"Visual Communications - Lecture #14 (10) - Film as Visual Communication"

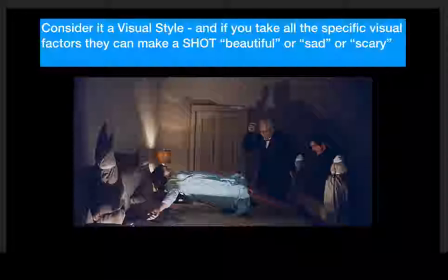[8:20]
Forget about that because we're talking about visual communications, but the lighting and the shadows on the wall. See, this is a big shadow on the wall behind the priest. We've got the main character, Linda Blair's character, the kid. She's hovering over this bed during this exorcist. The lighting on her, incredible.
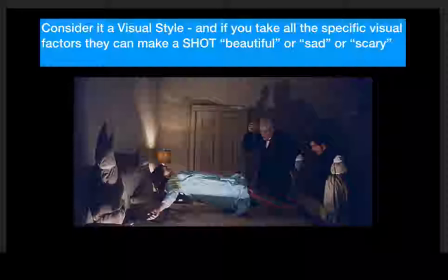[8:37]
I mean, it's not natural lighting from that room. It's, it just creates this crazy. If you saw this scene, you would, it would affect you visually, and it would hit you deeply. It's not, so it doesn't even matter what they're saying or what the sounds that are coming out. It's just visual.
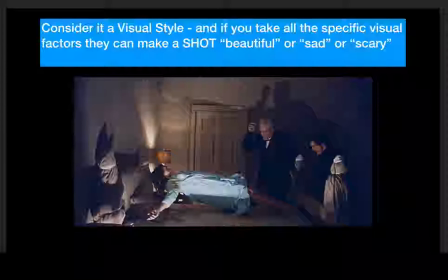[8:54]
You could watch it with no sound on, and you would be affected by it. So let's talk about some of the terms.
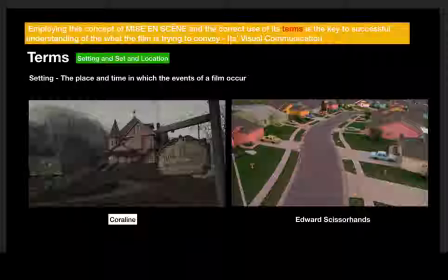[9:01]
So employing this concept of mise en scene is French, right? So you got to say mise en scene. And the correct use of its terms is the key to successfully understanding film and what it's trying to convey and its visual communication.
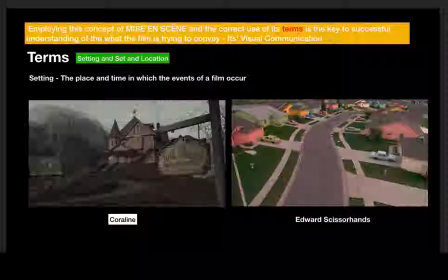[9:17]
So we're going to talk about some terms. That's what's going to kind of help us here is the terms. So the first set of terms are going to be setting and set and location. And those all kind of go together, right? So set and location are two types of setting.
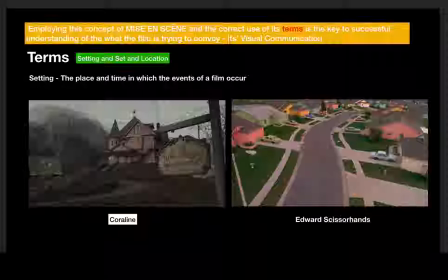[9:34]
So the setting is the place and time which the events of a film occur, right? They're used to transport the viewer to like a specific location or a time period to accurately portray a story being told, right? You gotta, as a filmmaker or storyteller, you gotta tell this story and
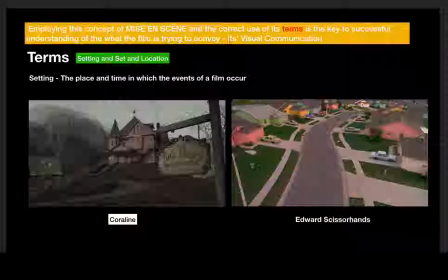[9:54]
to accurately do that, your set has to be believable, or it has to transport you to this story. So if you look at like a film like Edward Scissorhands or Coraline, these sets have to transport us.
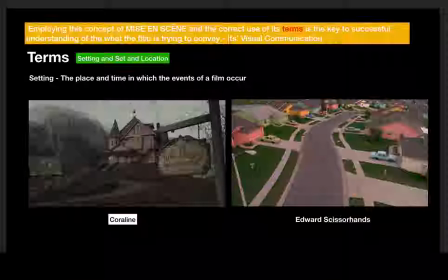[10:09]
Now, Coraline's an animated film, and Edward Scissorhands looks animated. If you've never seen Edward Scissorhands, right, Johnny Depp, it's a Tim Burton movie, fantastic. It transports you to this place that doesn't exist, but it has to feel real.
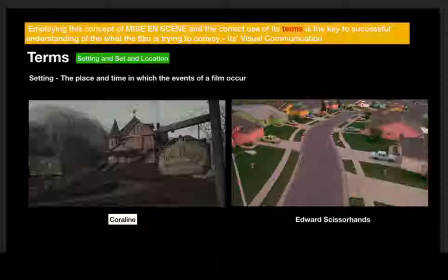[10:26]
And so the setting is really important. It sets the tone or the feel for the movie. The Edward Scissorhands is this dark drama comedy about this lonely kid.
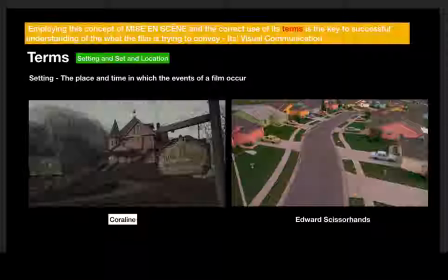[10:41]
It's a love story. It's kind of a growing up, somewhat of a Pinocchio type story. But what's funny or great about this is that it's set in this super 1950s nuclear family style setting.
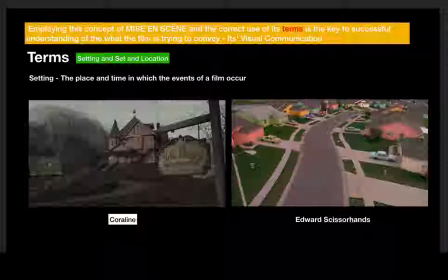[10:58]
And that picture that you see is kind of one of the early shots in the movie where you get this kind of helicopter tracking shot going down the street where all the cars that are brightly colored pulled into their brightly colored homes. Everybody gets home from work at the same time.
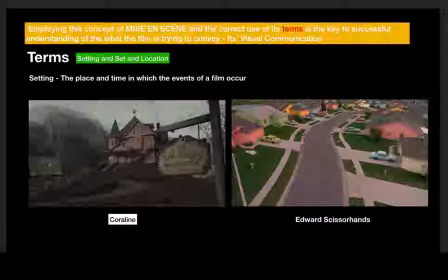[11:13]
It's just this very kind of saccharine, weird space. Too perfect, right? And then you get this kid, Edward, who's this kid that has scissors for hands, and he's just the weirdo, right? He doesn't fit in, and he certainly doesn't fit into this world.
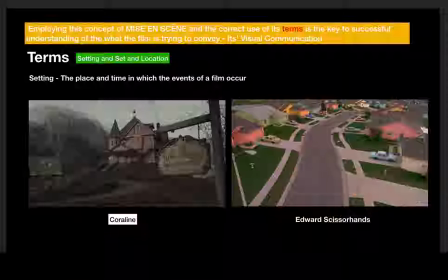[11:31]
But Tim Burton had to set up this world that he doesn't fit in, and it had to be the opposite of what his character is. So sometimes set or setting can be could support a character, or it could show how the character doesn't fit in to the place.
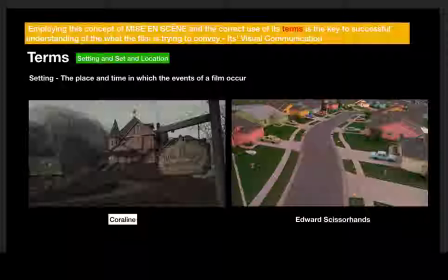[11:47]
So that's something I want you to think about too. Coraline, great movie, and similar thing. It's this kind of scary-ish type movie and about this family, and the set is so important. The house that they live in is kind of a character in the film.
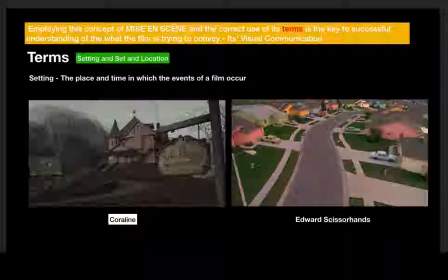[12:06]
So again, it transports the viewer to a world, right? And it makes us a participant in the story, right? As we're kind of a third-party witness in some ways. So that's the setting.
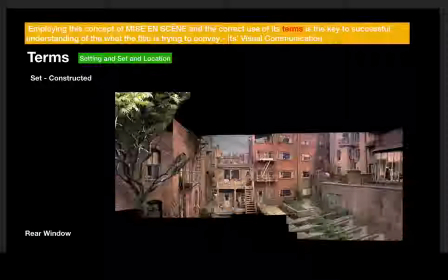[12:19]
A set is within the setting, and it's a constructed space.